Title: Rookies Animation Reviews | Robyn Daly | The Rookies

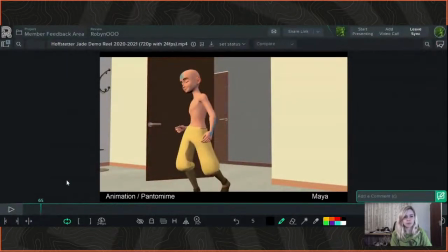Awesome. So obviously, I saw on your profile on the rookie site that, oh, wait a minute. Oh, you can't see it. Okay, cool. I saw on your profile on the rookie site that you are a generalist.
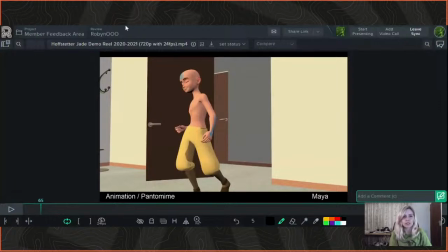So obviously you want to show, all the different things that you can do, and you can obviously do everything.
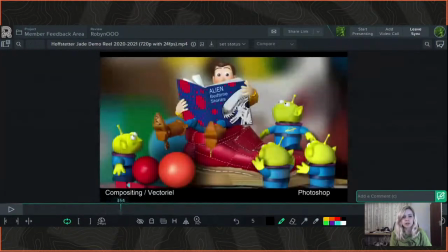So you've got animation, you've got your modeling and scenes, texturing, compositing, your rigging.
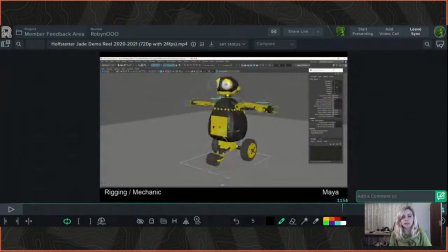So you've got all your stuff in here, and it can be difficult being a generalist. I'm also a generalist because you want to show like every aspect of what you can do, obviously.
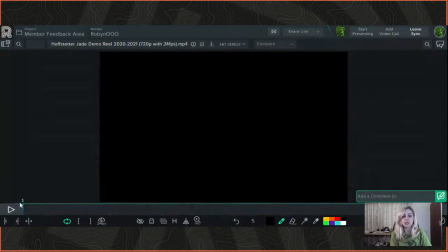But I would recommend just adding a little more animation to your reel, because you've just got like a few shots at the beginning,
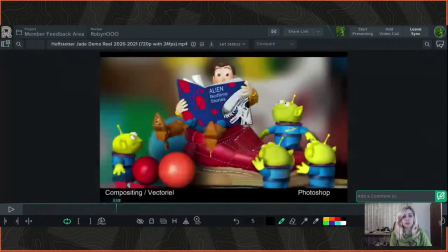and most of them are with the same rig. And it would be really good just to show, that you are comfortable working with other rigs,
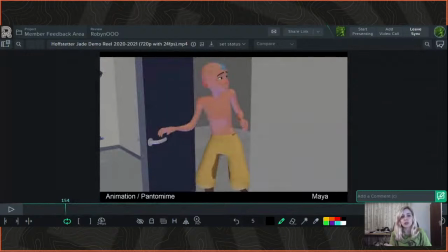not just this one that you did one exercise with, because your reel is what you're sending to companies. They're not going to go and look at like your other profiles and stuff. They're going to look at the reel that you send.
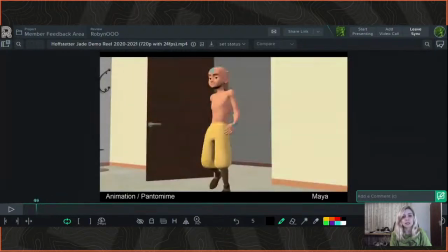So I would just suggest adding a few more animation shots and slightly different exercises, because you've got two here of a guy opening a door.
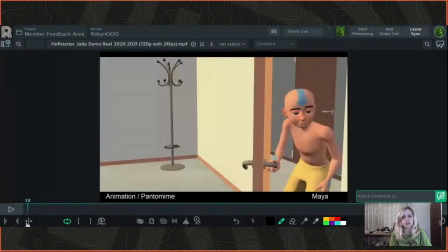Obviously, you're trying to show that you can, have him doing the same thing in different moods,
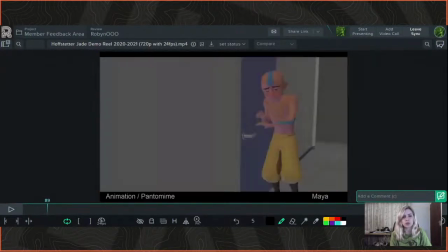but it would be better to have a different rig in a different situation portraying something else, if you get what I'm saying.
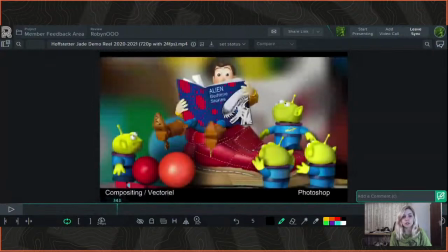It's still really good though, and it's great that you can do all the stuff that you're showing here.
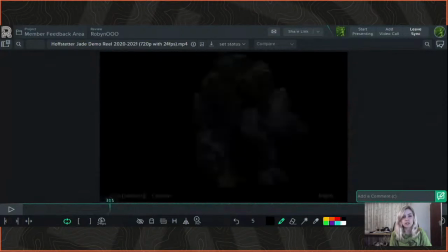Also for the still parts, I would add just something to make it like a little more dynamic.
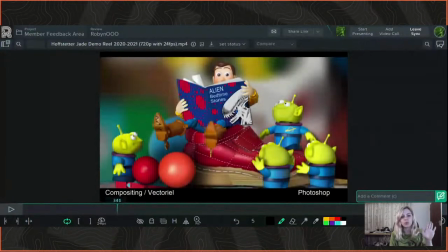So even if you just have like a gentle scale up or a slight pan or just something there to kind of keep up the momentum and the interest of the person watching the reel.
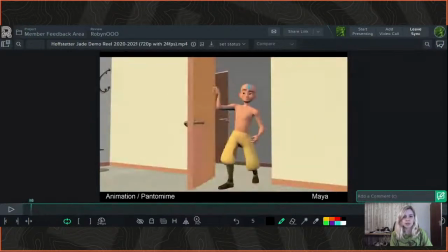But let's just go back to the beginning and we'll just go through it step by step.
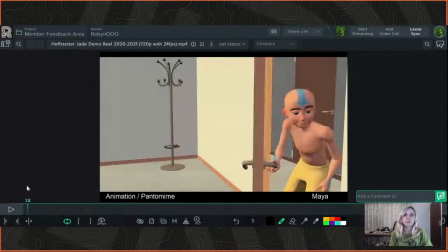And I can give you some more kind of precise notes on it. So I see this says pantomime at the bottom.
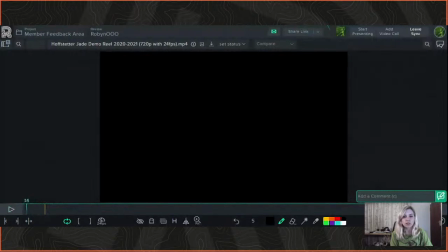So obviously it's meant to be like quite expressive, quite exaggerated, which is great, it is.
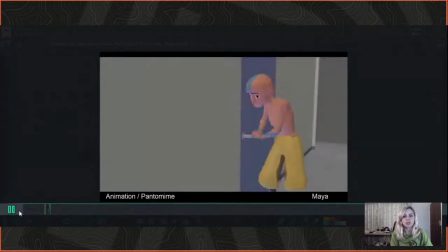And you can get some nice emotion from it. You get that he's being like all cocky there as he comes in.
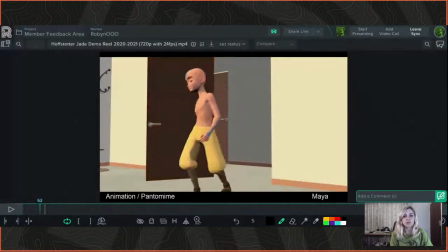So that's conveyed really well.
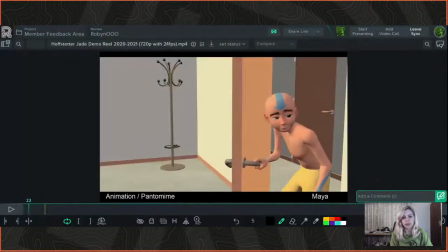As he opens the door straight off the bat, like the first thing that stands out for me,
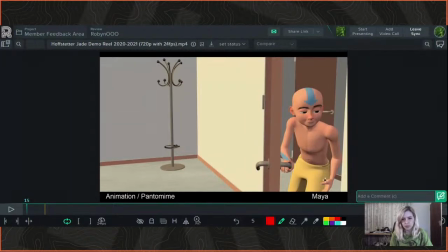I'm just changing the color of the pen here, is this hand. It really grabs your attention as looking quite awkward there, because it just doesn't seem like a natural pose for the hand to be in there.
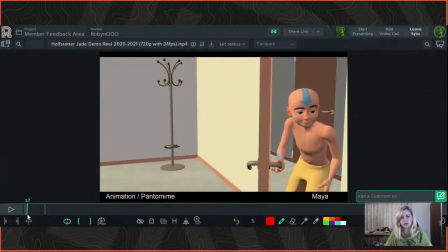Yeah, I would just, usually, that hand's not doing anything, so it would be more relaxed. It would just be kind of there by his side. At the moment, it's just kind of aimlessly chilling there, like open.
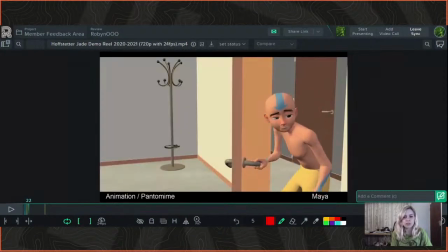So that hand is a bit of an attention grabber at first.
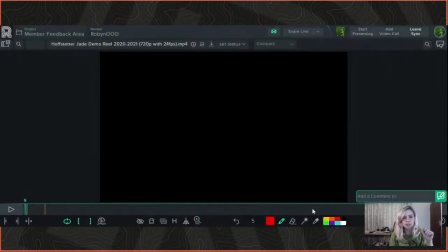And because the camera is obviously, focused quite closely on him there,
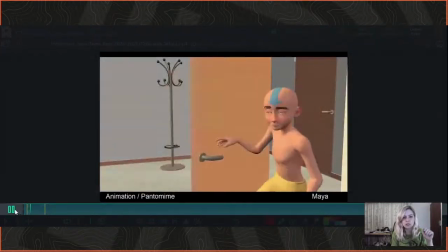it is one of the first things that you see because you're looking right at him.
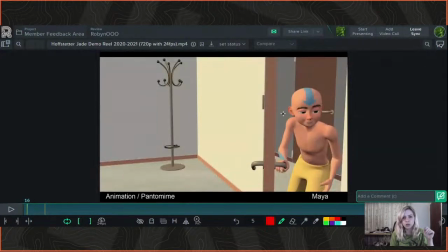As he opens the door as well, this arm here, I would have the elbow closer into his side, so it's kind of coming like that direction. Just because generally people tend to keep their elbows closer to their body. They don't tend to kind of pivot them out that way.
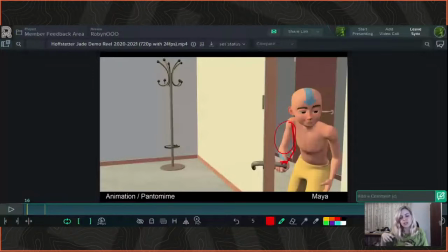So I'd bring the elbow in closer, and then the action of opening the door would then be in quite a nice smooth arc. I don't know if you can see what I'm doing here actually. Yeah, so he'd open the door, and then it would open like in a nice sort of arc to the side as he opens the door.
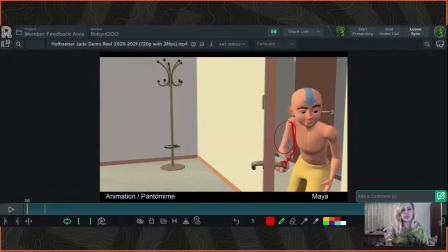And you always want to be aware of, arcs in the movements of your characters. Arcs are your best friend, basically, when you're animating a character, unless they're a robot or something, because then they have like quite square, rigid movements. But any sort of organic character, you want to be using arcs as much as possible, pretty much any movement that they have.